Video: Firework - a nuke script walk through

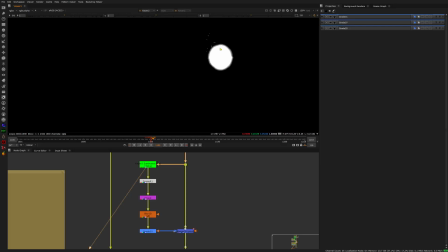(20:07)
So I'm taking a luminance key and I create a very ugly alpha from that, and I just pre-mold that entire image by this alpha, and I blur it, but just on width to get another lens flare,
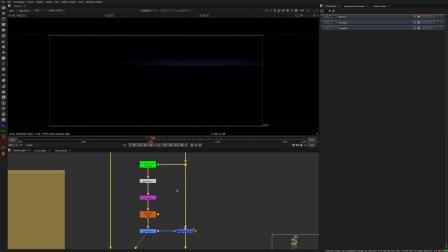(20:25)
and graded the same blue tone that the other lens flare had, and then I'm plussing it over just for these few frames.
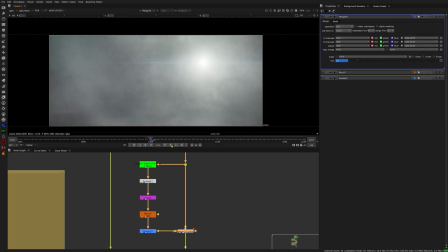(20:35)
It's also animated that it's not showing on every frame, so it's coming in here, it's just visible for 2 frames and then it's gone.
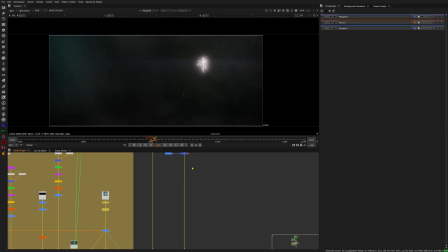(20:44)
A little detail, not necessary really, but I like lens flares.
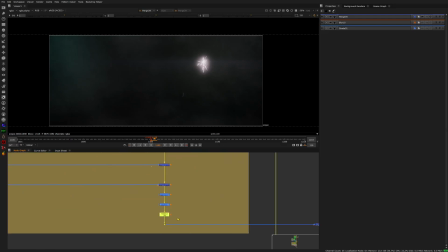(20:49)
Yeah, talking about lens flares, then I'm adding another lens flare on top of everything,
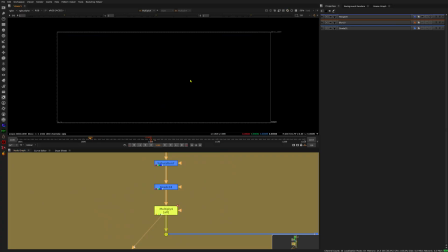(20:54)
which is just visible during the trail movement. Where are we? Yeah, so this is the main lens flare, which is just traveling with the rocket itself. Yeah.
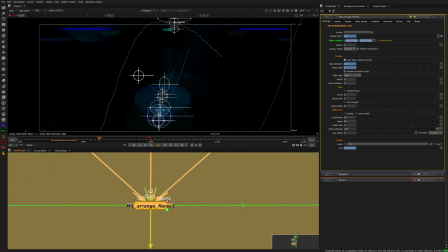(21:15)
I'm using my own custom tool, Arrange Flares, which you can also download from my YouTube. It can just, you just plug in some images from lens flare elements,
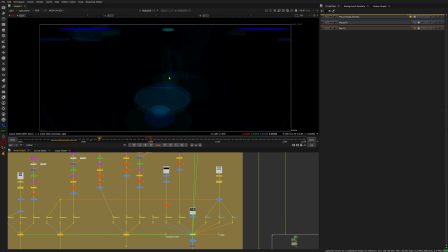(21:29)
and then it arranges them for you and moves them in a way like a lens flare would move.
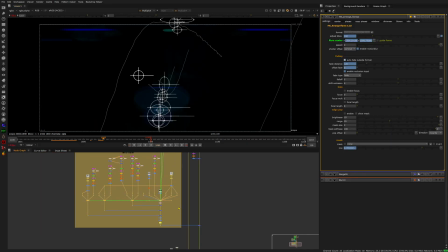(21:34)
So it renders, as you can see, I have multiple instances of that node, and it's still rendering quite okay-ish. It's not super fast, but it's faster than other lens flare nodes, so I'm fine with it, and it's free.
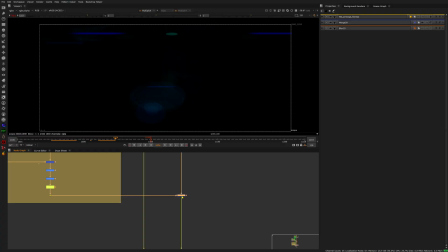(21:49)
So I'm adding that on top.
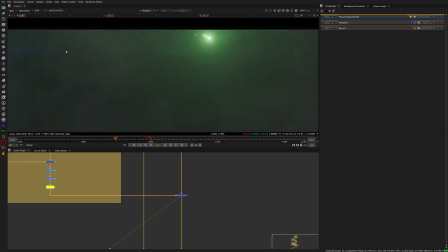(21:53)
So we get a very, very light lens flare on top.
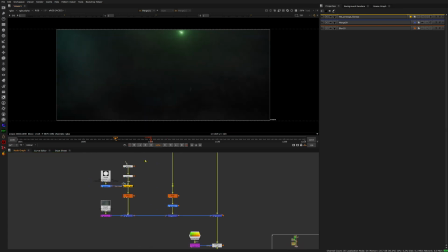(22:01)
And then I'm finishing it off with some lens dearth.
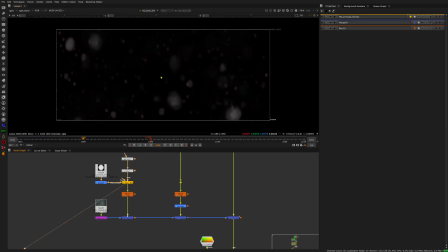(22:07)
So I created this image here. This is a node that creates lens dearth. It's not that nice looking actually.
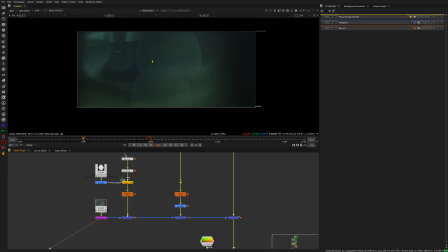(22:16)
And I plussed another asset which looks good on top just to get some details.
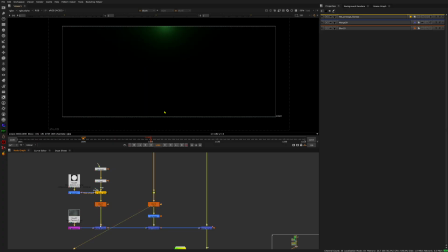(22:23)
And then I'm multiplying it with a very, very blurred version of the rocket itself.
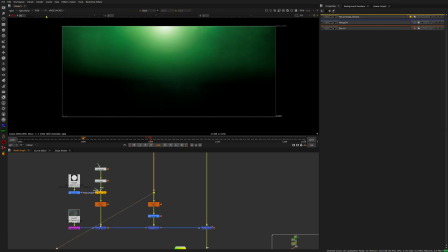(22:31)
So I'm taking the rocket and the smoke. Oh, where are we?
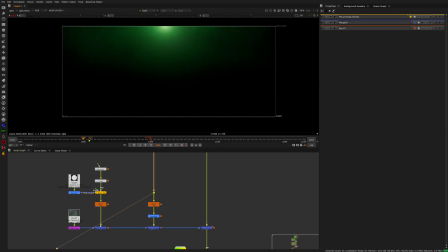(22:37)
Oh, yeah. Yeah, and just blurring it a lot, boosting it a lot, and then I multiply it with the lens dearth so that I get
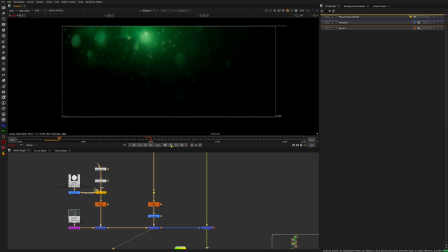(22:49)
interaction when it moves, and it's revealing the dust on the lens. And this I plus on top of everything,
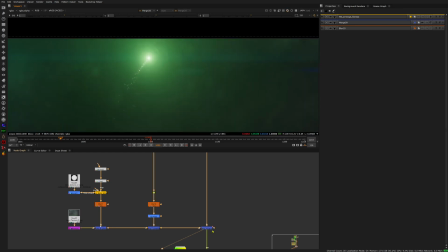(23:00)
and this way I get these little lens dots showing up everywhere.
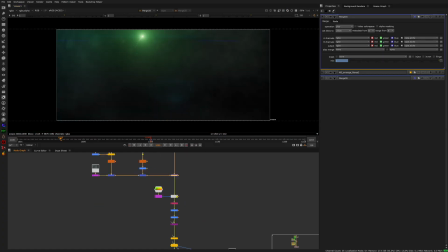(23:05)
Just makes it feel more alive. And then I'm finishing it off with some lens distortion. I'm adding lens distortion anamorphic, so it squeezes outside, and then some grading, some chromatic aberration, grain, vignetting, and that's it.
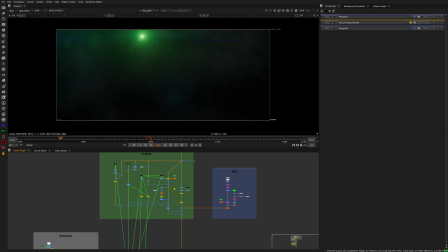(23:27)
Yeah, please ask me questions if I was not unclear. I've never done a video like this, so I hope you can learn something from it. Okay then, have a nice evening.